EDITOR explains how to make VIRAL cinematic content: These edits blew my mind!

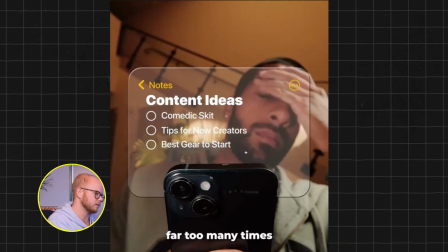You could also make it in a white notes and then put this to screen. Then you're gonna have to turn the opacity down on the box and the notes. This is basically added in on top stylistically.
Times to count, but this one hack always gets my mind running.
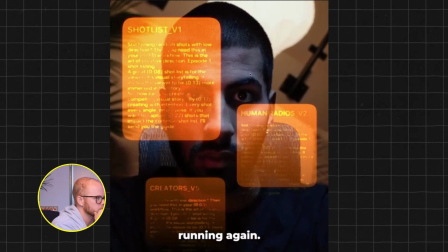I love the like underlying texture on these boxes. They're so good. They give this like coding effect.
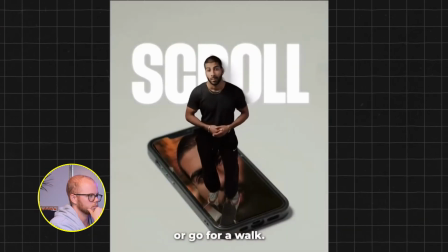When I'm in a rut, I don't take a break, scroll, or go for a...
So this is just a blending mode whereby the alpha layer has been selected.
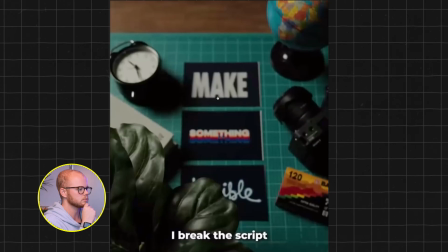Hope I'm not wrong on that. Let me know if you guys would do this differently.
I break the script and I make something terrible because...
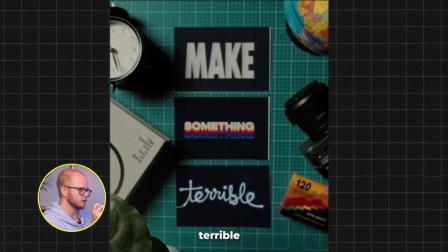That's also an underrated trick, storytelling trick, using text in the shot. So like make something terrible was fantastically thought out as a means to tell the story rather than more subtitles,
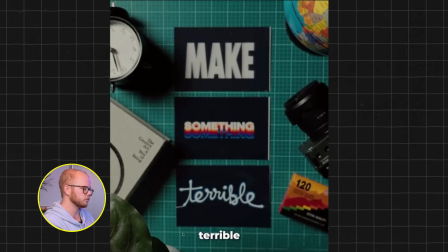which would be consistently the same. I personally would have removed the subtitles because it's excessive, but that's me.
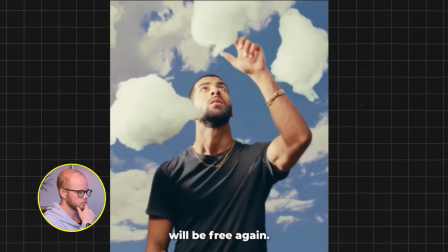Because once the pressure of being perfect is gone, your creativity will be free again. So, next time you're stuck...
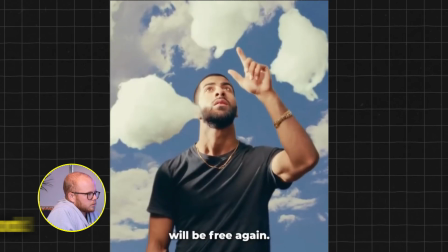Okay, so this I think is probably shot on a blue background and the clouds are added in afterwards. I'm not sure where he found it. I could imagine you could just look for clouds green screen.
So, next time you're stuck, take it easy on yourself.
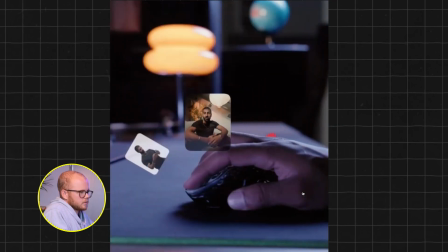Your best ideas are only a few bad ones away.
And then seamless transitions. These seamless transitions are popping off. Gotta move on and do the last one.
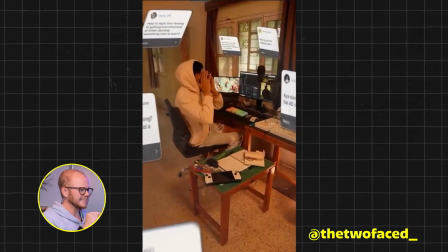Let's go.
The most asked question I get as a creator is, where do I find inspiration? How do I keep finding new visuals and also somehow execute them all without regularly burning out?
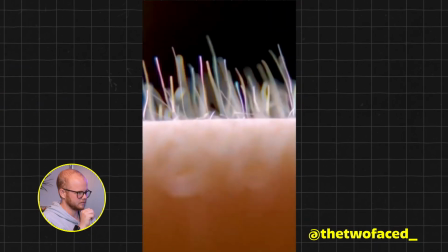I've tried keeping it a secret, but the answer is simple. My secret is every time I feel like the world is starting to melt, time is moving weirdly,
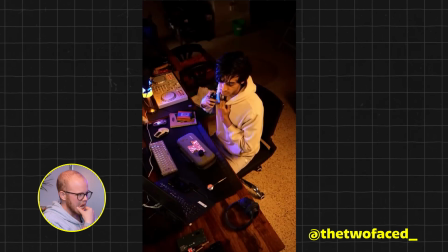or just for the thrill sometimes, all I need to do is calm down and slip out of reality.
So disgustingly good.
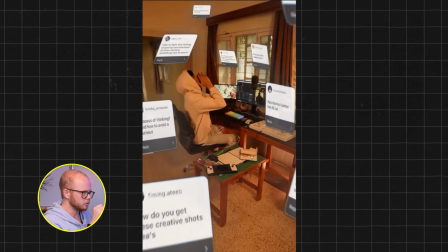So these are obviously responses to Q&As that he's probably screenshotted, then used basic 3D mode to place them all around the room. The shot itself is already naturally coming in, so this is not a zoomed in shot, this is someone walking in with the shot. That helps to really sell the 3D effect. This is important to sell this transition.
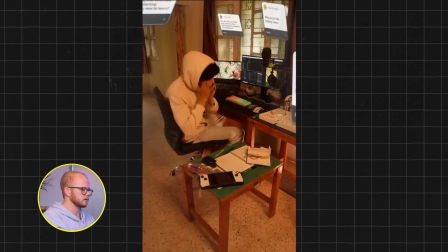So if he just like stopped here, sneezed, and then kind of goes to the next shot, this wouldn't work nearly as hard,
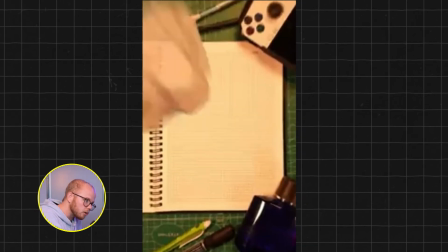but because he keeps the zoom going and has that same motion,
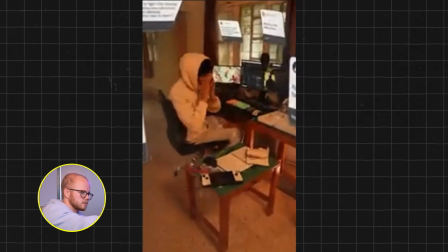also in terms of like where the sneeze is coming from, your eyes are already there.
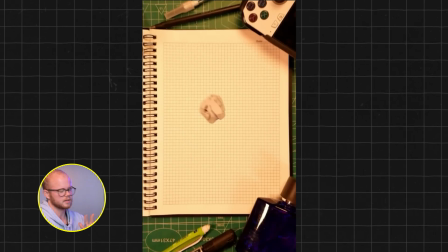It's the details that sell this. So fucking good. Well done, man.
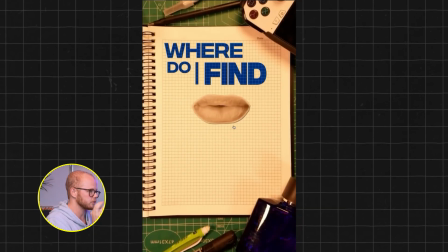Creator is where do I find I genuinely have zero fucking clue how he did the mouth effect. inspiration? I love the text here. The text is probably just added in and then put on exclusion. That's how you get the lines coming through, or difference will also do it. So this needs to be a colored font.
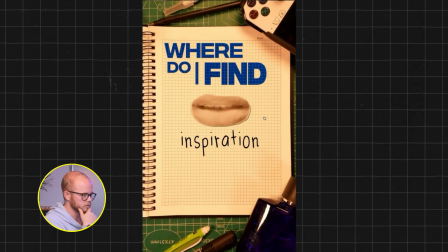And then this font, yeah, it's just phenomenal, man.
How do I keep finding new visuals?
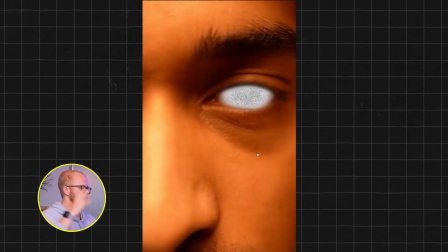And This is also relatively simple to do. It's obviously a super close-up of your face, and then you just, yeah,
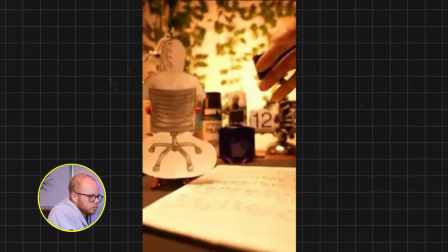have an opacity on your eye with a slight feather to make it a pretty soft transition. And then the shot that you have underneath or behind it is going to be some sort of TV static shot, and that's how you create this, man.
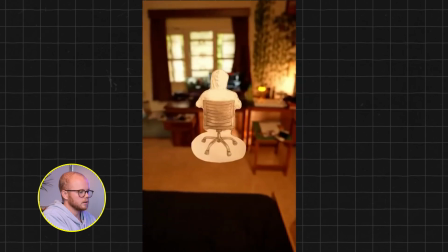And also somehow execute them all.
Again here, this is similar to the first shot that I was talking about. The motion that he's using is continuously the same, and so this is what really sells the effect, right?
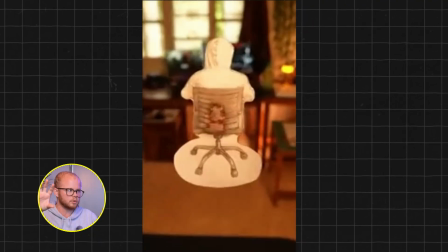So it goes from here through in the same motion to the next shot, through in the same motion to the next shot, and then he decides to switch, and now we're going in a different way again. It kind of prepares your eyes consistently for where you're supposed to look as we're going through the video. It's the difference between making something feel fantastic and making it feel jumpy.
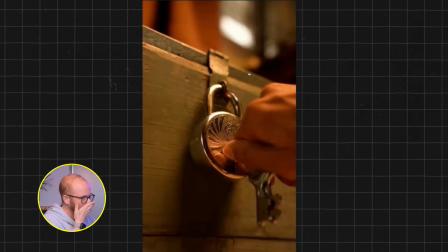It's this motion element.
Burning out. I've tried keeping it a secret, but the answer is simple.